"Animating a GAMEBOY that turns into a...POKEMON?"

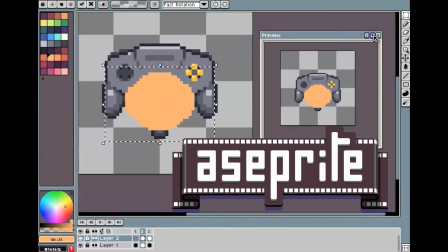Alright guys, so today's video is going to focus on animating straight ahead, adding a frame, modifying it,
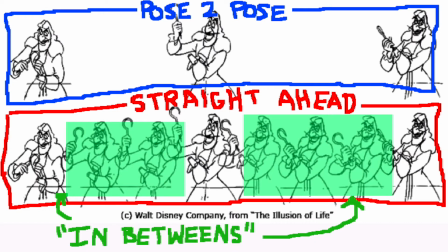adding a frame, modifying it, adding a frame, modifying it over and over again without any major movements along the way.
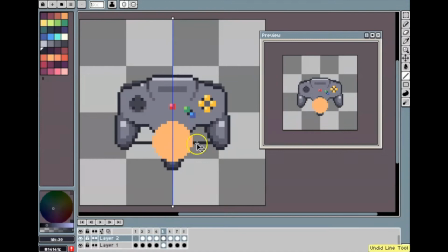I do go back and add some in-between frames in the process to kind of ease things out, but I also go back and delete things in the process.
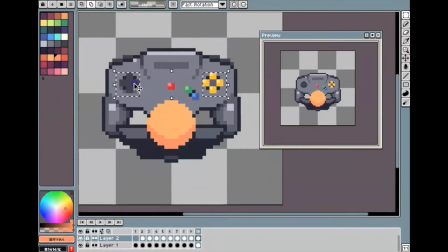So you may wonder what's happening on here on the screen without really any context. This is going to be a Nintendo 64 controller turning into Super Mario's face.
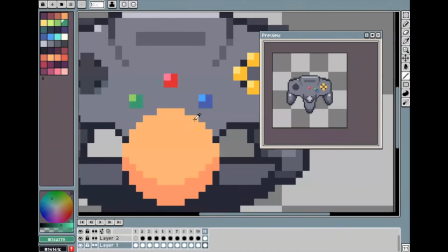There's also going to be a second where we take a Game Boy and we turn that into Pikachu's face.
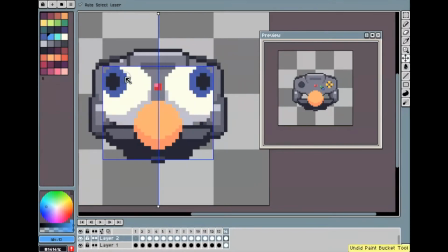But I started here because I felt like this would be an easier process just because the Nintendo 64 controller's layout kind of already looks like a face in kind of an abstract way.
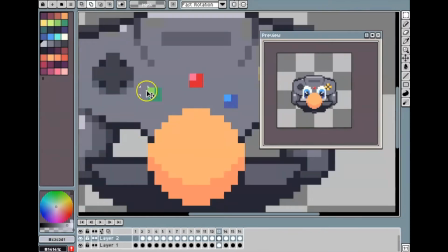But thinking about that and thinking about animation just in general, there is something called smear frames,
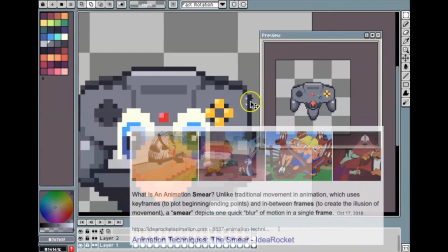which are these big, major, blurry looking frames that exist between two major positions in a movement.
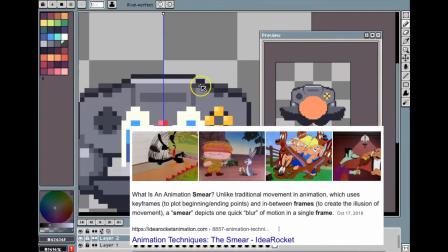Adds a little bit of snappiness to an animation, makes it feel like it has more life to it, for lack of a better term. I'll show some of those on the screen now.
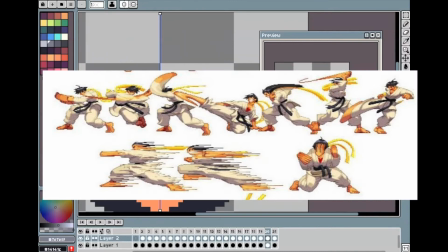They're used in cartoons, they're used in video games, they're used in all forms of animation media.
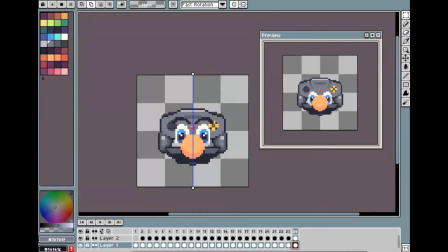So, to say that, I kind of want to take that and apply it to an animation, but also show the process to show how these animations actually were made.
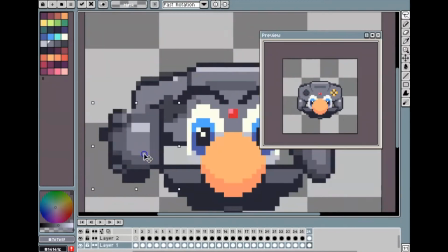Because I know that oftentimes as a beginner, especially when I was a beginner, I thought the animation, every frame would look cohesive or it would make sense.
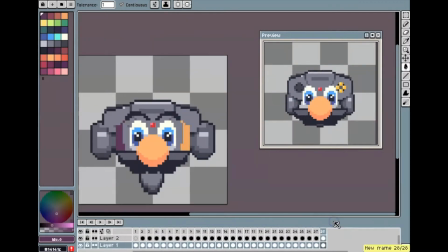But in reality, these things that exist between these major movements really don't make that much sense.
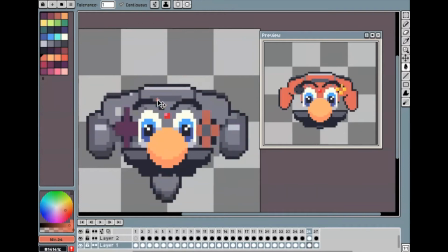So I'm going to apply that here. You guys will see the process play out. I'll come back a little bit later.
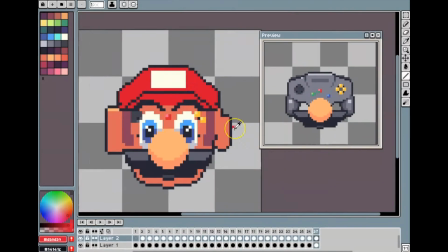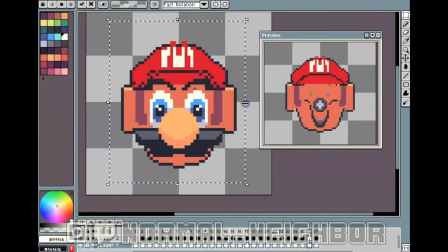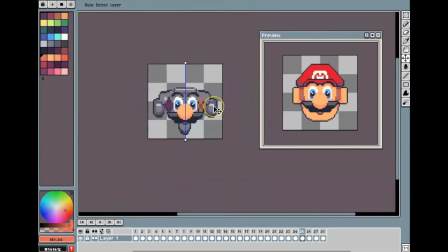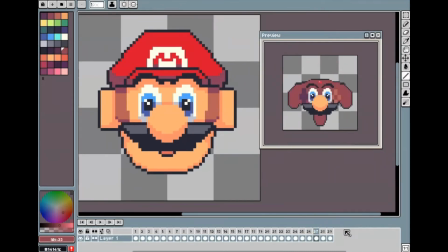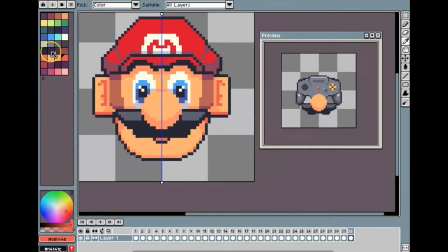Also, before this first animation is over with, I feel like I should say what it was inspired by. It was inspired by the start screen for Super Mario 64.
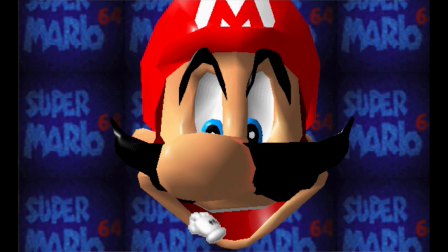You know, Super Mario 64 had the screen at the very beginning where you could warp, modify, stretch,
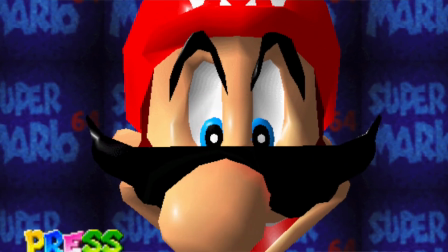distort Mario's face, which would make sense why I'm turning a Nintendo 64 controller into Mario's face.
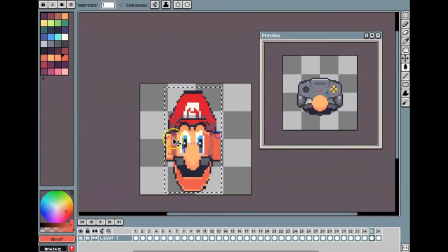I guess I probably should have described that earlier, but, you know, whatever.
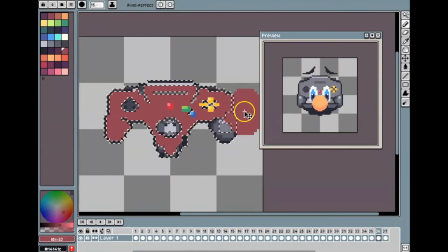But, yeah, anyway, let's go ahead and just wrap this one up and show you the final animation for it.
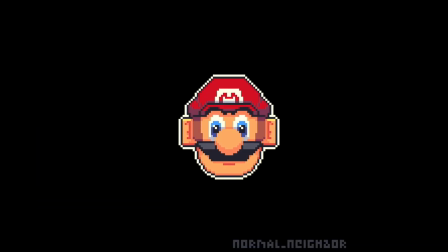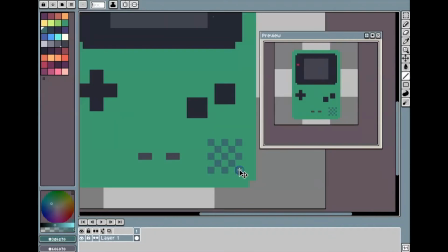Alright, so with that one, I was pretty happy with it, and I think I found my bearings with it and kind of just getting started and kind of understanding what I was doing.
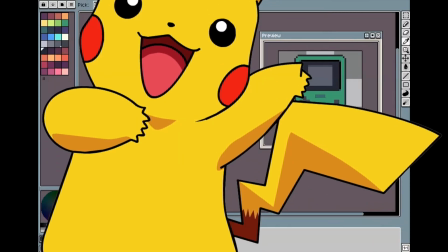This is the one I was talking about earlier. We're going to take Pikachu, and we're going to turn him into a Game Boy, or a Game Boy into Pikachu, the other way around.
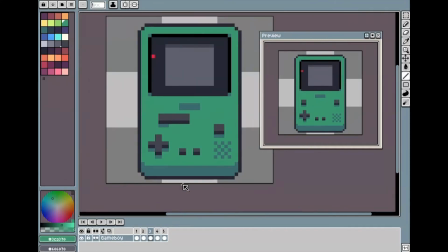The first thing that I realized whenever I was doing this animation is that it was going to be a lot more difficult than the Mario one was,
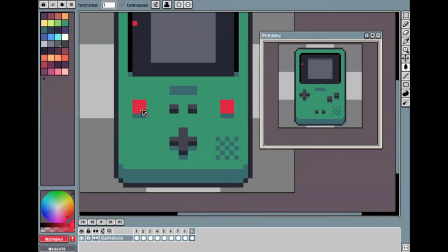just because the buttons weren't arranged in a way where I could take the features and turn them into facial features.
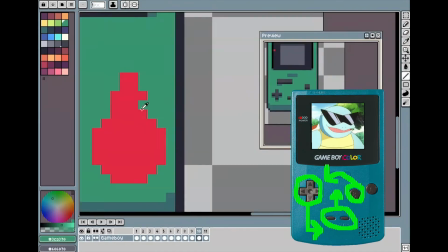So I had to kind of do some shifting around with some more smear frames of making things like they had fast movement and blowing things up, making them bigger, doing lots of snapping.
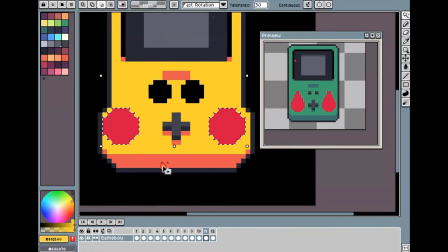I should mention too, I'm using another principle of animation here called squash and stretch.
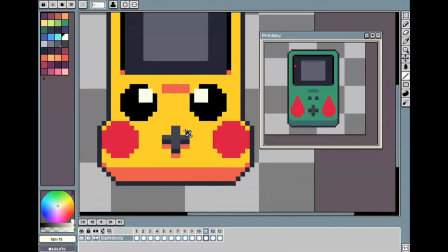Squash and stretch really is just how an object's reacting to movement or how it's reacting to hitting a surface.
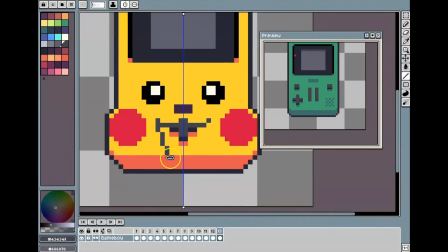An object can't lose mass, I guess, unless it breaks or it falls apart, and even still doesn't lose mass, it just kind of disintegrates into pieces.
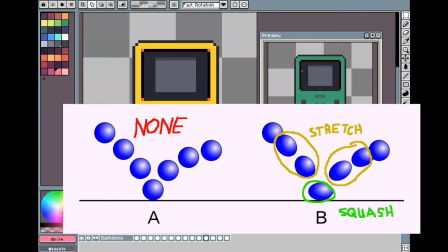But you probably have seen like the bouncing ball animation before and how adding a squash and stretch bit to it can make a big difference in the overall personality of an object.
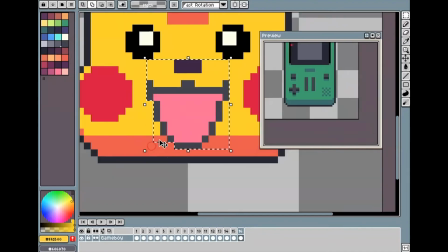Now, I'm not an animation expert, so I'll leave that up to the experts to describe in more detail. Hopefully that makes sense in kind of what I'm talking about here in the process.
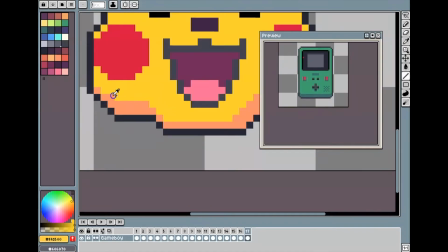It just helps me make the transitions between a Game Boy and Pikachu a lot
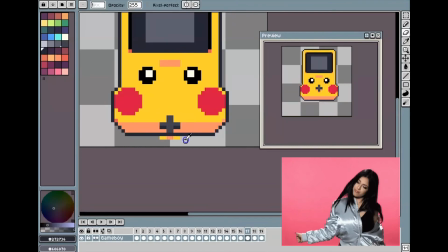easier because I can snap into a movement and use squash and stretch in that process.
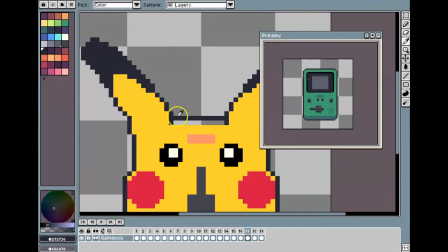Alright, and coming towards the end of this animation, whenever I had to take the Game Boy screen and turn it into ears, I think that was probably the hardest part of this animation, just because I'm going from a solid,
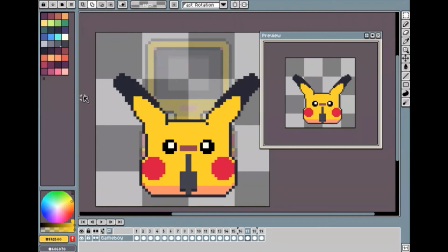totally filled in surface to two separate pieces that are kind of hanging out.
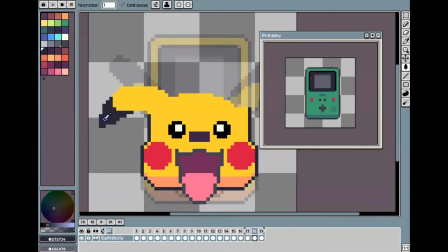It felt kind of difficult just because it was such a harsh transition between those two types of objects, but I feel like I made it work.
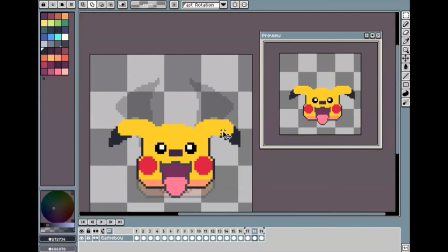I did use some squash and stretch to kind of make it happen, but I also did use some of those smear frames that I talked about earlier to try to make that transition a little bit smoother.
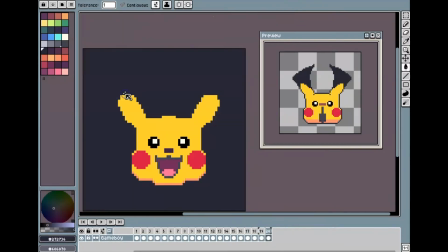I was pretty happy with how it turned out when it was all said and done with,
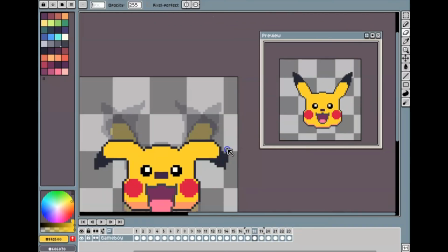and pretty proud of just the fact that I was able to take it from that harsh surface and turn it into those two separate entities.
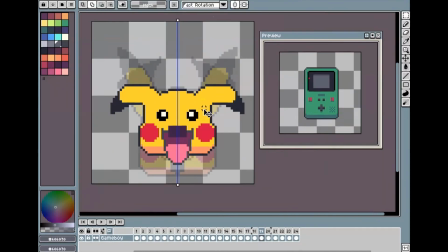But you can see me moving things up and down here, just trying to make the animation have a little bit more punch here at the tail end.
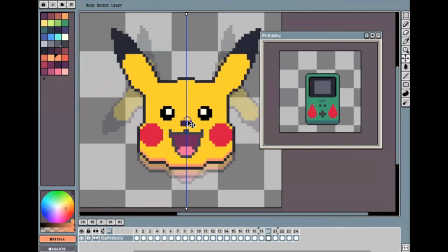But let's just go ahead and talk about the final animations.
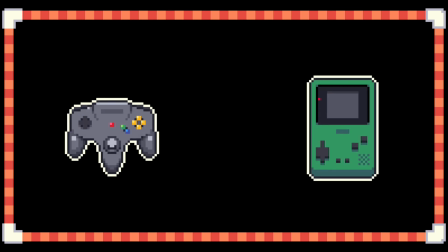Alright, so here we are. We've arrived at the tail end of this video. On the left, you can see our first experiment, making Mario out of a Nintendo 64 controller.
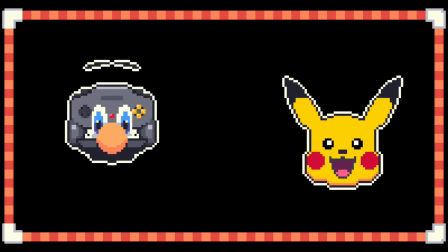Then on the right, we have Pikachu being made out of a Game Boy. I hope you guys enjoyed this video.
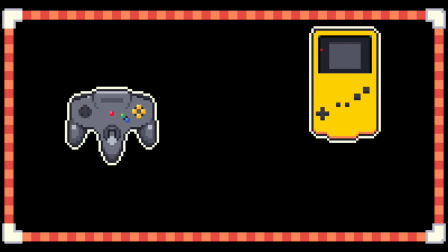A lot more of the animation process than just drawing things from scratch. But if you liked the video, make sure to like it.
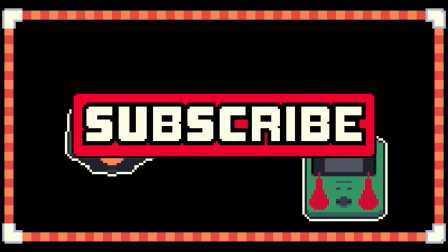If you want more stuff like this, make sure to subscribe to the channel. And if you want to, tell me which one that you liked better. Do you like the Pikachu one better?
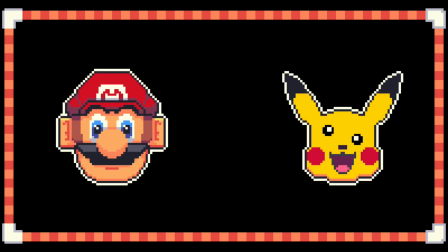Do you like the Mario one better? I think I like the Pikachu one better, but I think the Mario one was kind of a nice starting point.
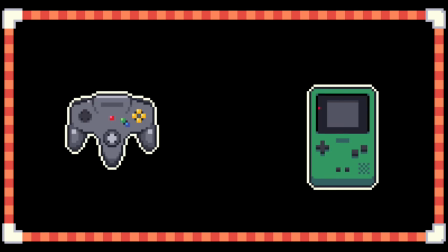Anyway, thank you guys for sticking around this long. I appreciate it, and I'll catch you next time.